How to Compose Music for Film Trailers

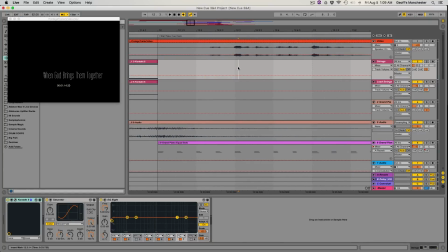(16:28)
You know, it starts right after the title card. And that's okay, it works, but I don't really have a beat to work with. And by that I just mean like, yeah, it starts right there and it's not really landing on a downbeat that I like.
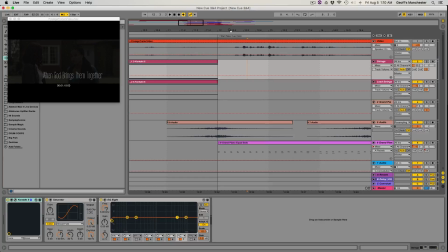(16:46)
It's landing on the 12th bar, 3rd beat. So it might sound funny if I were to start it there, like if I were to make silence and then start a new session there or a new section of music. So I didn't like that. So I just ended up cheating and starting it on the 12th bar.
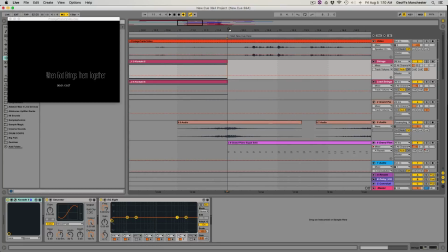(17:03)
And this sounds very fluid, I think, and the directors went for it. So I was okay with that, and I was like, you know what, this is what I think sounds good. I hope they like it, and they did. So that's sort of an instance where I kind of veered off the path a bit. I said, I know what you like in the cue sheet, but I'm going to go a different direction, and they were okay with it.
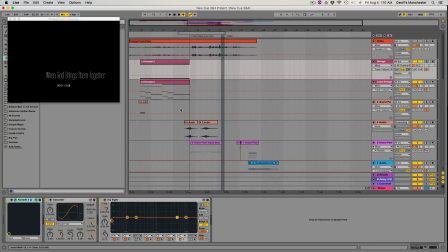(17:20)
So I think it ends up sounding a lot more impactful when everything is following a similar BPM and a similar pattern and everything like that. So we don't want to jolt people. So anyway, that's just one time a risk sort of paid off.
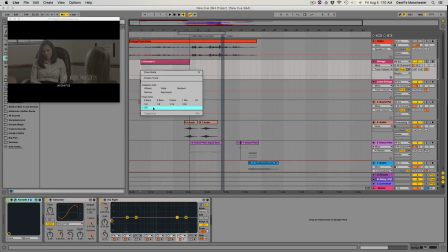(17:32)
So let's go through every single instrument one by one, because I know a lot of people love to know what I'm using and what people use. So let's focus on that. So I think you'll be surprised at some of the stuff that I use for this cue. So the first thing we have here is strings. I've marked that strings. And what is it?
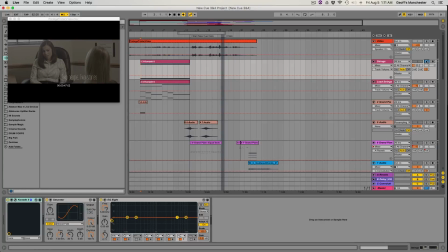(17:49)
$10 says it's a string. What do you think? Oh, we didn't catch the MIDI.
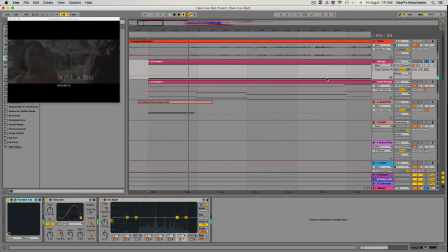(17:56)
There we go. So what is that?
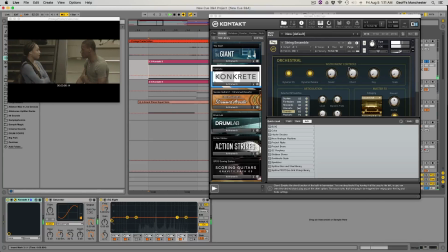(18:03)
It is a little,
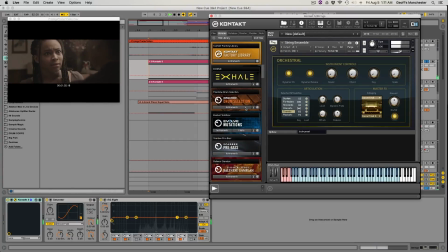(18:07)
it's from the orchestral pack, which is in Contact Factory Library, the tremolo preset articulation.
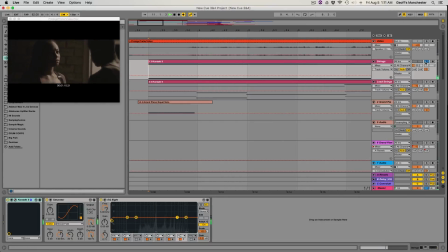(18:15)
And that's all that is. And if I solo that, or sorry, I am solo, if I unsolo it, we can see what it's supporting.
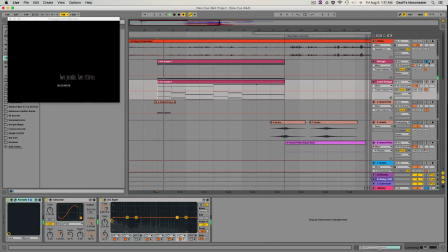(18:24)
Unsolo it.
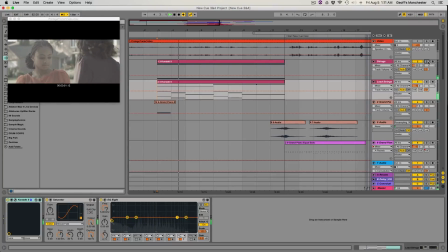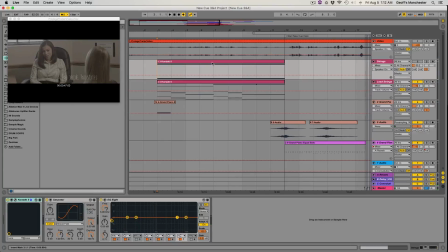(18:40)
So it might sound kind of subtle and like, why do you need that there? But if we take it away, I think you miss it. I think something is lost. Take it away. Bring it back in here on the 7th bar.
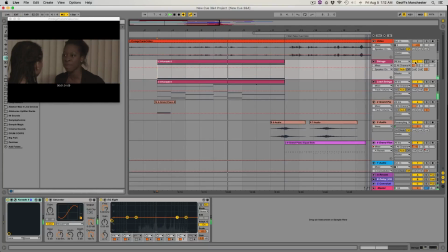It's just sort of sustaining things, and it allows the chords that I've written in here to sort of interplay, the melody that I've written here to interplay with this top note that I'm just holding down.
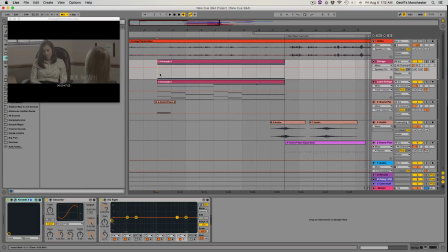(19:17)
Okay, so that's that. You know, Contact 5, basic strings, nothing fancy. Let's go to the next bit, and I bet you anything these are Evo strings from Spitfire.
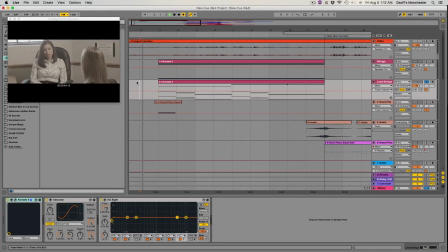(19:30)
Let's check it out.
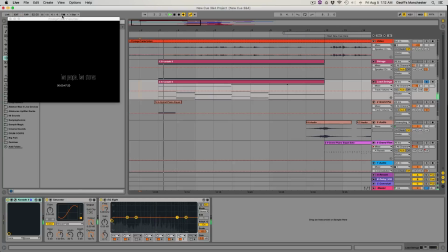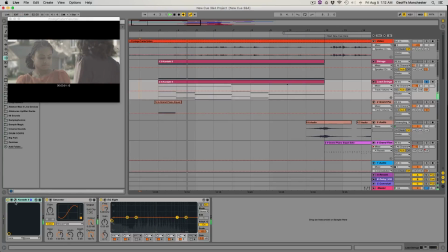(19:37)
Bring up Contact. Yep.
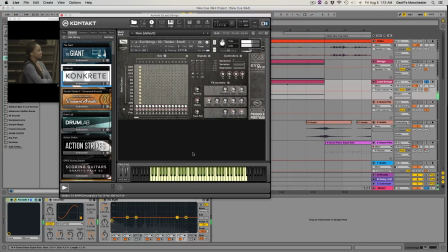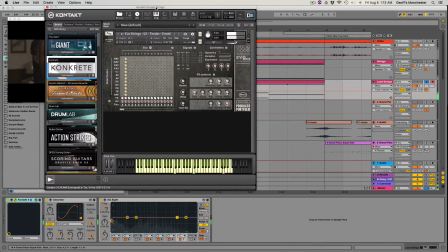(19:46)
You guys know Evo strings, right? Use them all the time. This is the Tender Emotive preset. Just playing now on my push pad.
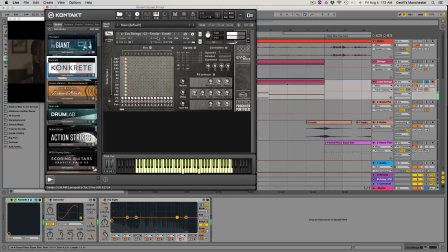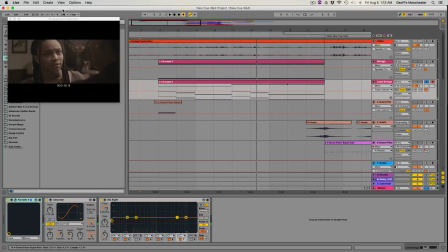(20:09)
Anyway, so let's talk about mixing. How did I mix these? Well, I've got this here. This little orange bar represents part of the signal that I'm sending to A, B, C, the C return. And I have a convolution reverb right there on the C return.
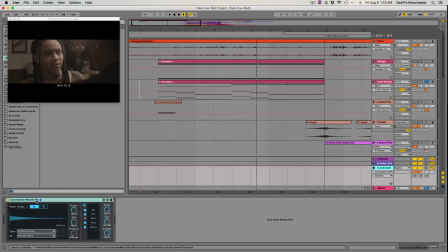(20:24)
So Convolution Reverb Pro, this is a Max for Live plugin that comes with Ableton Suite.